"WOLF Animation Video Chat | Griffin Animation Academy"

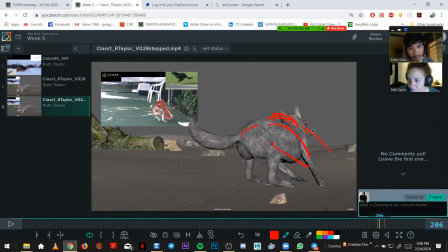(4:12)
getting that push off, and then and even like this pose.
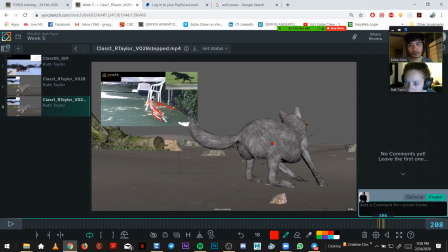Should be out here a bit more. It's just a quick drawing.
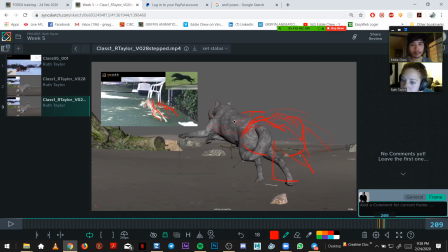So yeah, something in between these two. Okay.
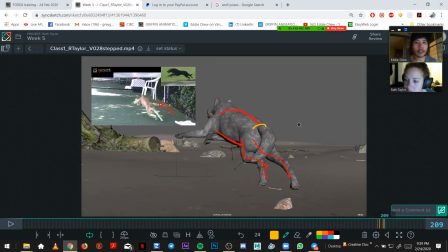(5:10)
Just to like see how much time you need, what feels nice, and then you can adjust your spacing. And then yes, and then your run is quick because of this video is sped up.
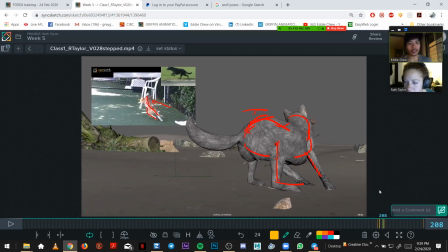(5:32)
You could always just slow this video down. Actually, let's see if I can do it here.
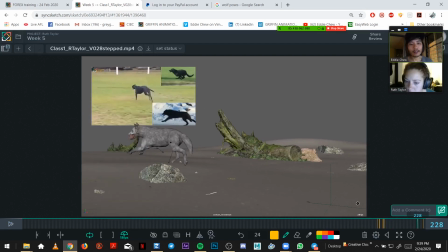(5:46)
Sometimes I do like a frame rate change in the player I'm using just to feel the speed.
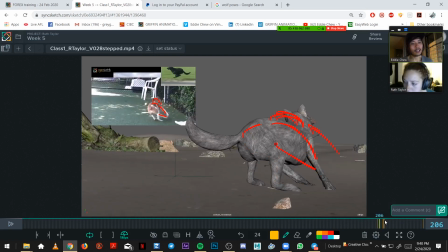(5:56)
You know, that feels nice. Yeah, it feels a lot better. Yeah. And then you can, that gives you an idea of, you know, how much to slow it down. So, and that makes it feel heavier. So that combined with
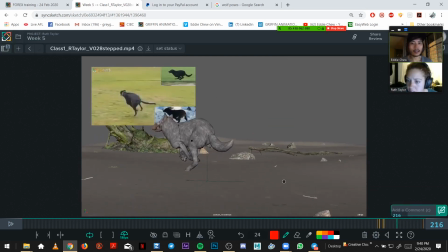(6:14)
what you can do is let the dog run out first, or the wolf. So let the wolf kind of get around here before moving the camera.
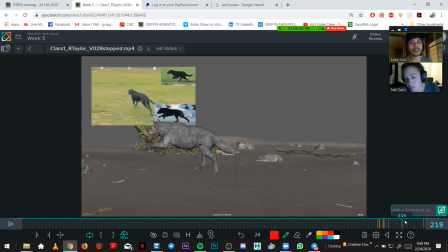(6:27)
So yeah, so right now, because the camera locks on, that also makes the dog feel a little light.
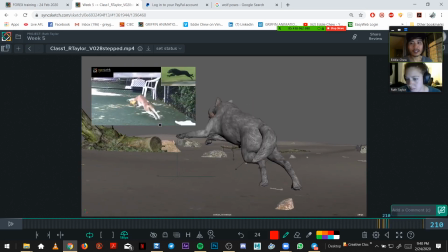(6:37)
If you let it just lead first and then catch up, like around here you can center again, that's also going to help with making it feel natural and heavier.
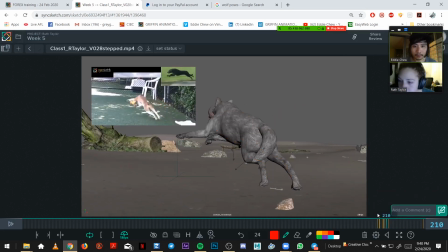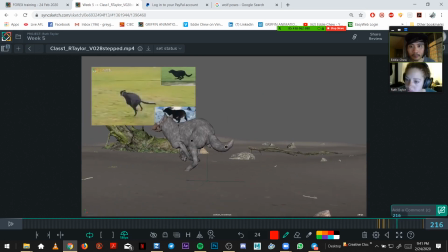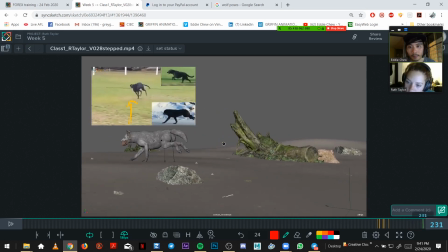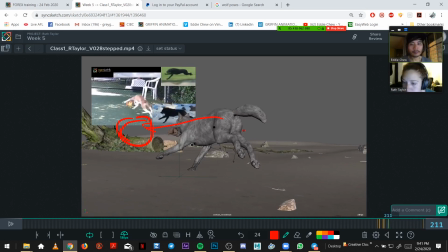(7:26)
Just looking at your stride there,
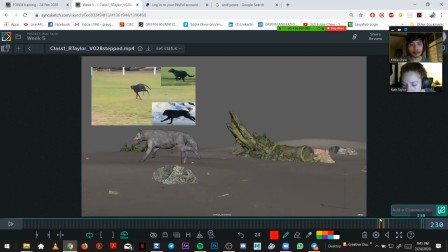(7:34)
and it feels pretty good.
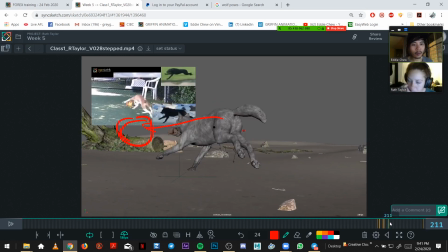(7:40)
Did you like use any like clone mesh method or anything, or you just straight ahead? I started out with few poses and then repositioned the wolf first.
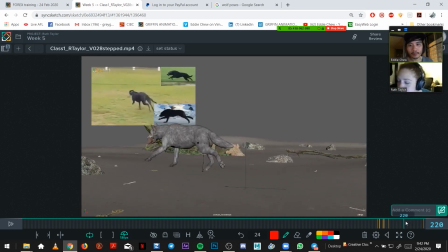(8:00)
But no, I didn't use clone meshes. Oh, okay, yep. But I do have the feeling, especially in a few poses, there could be more spacing. But It feels pretty good. What would help is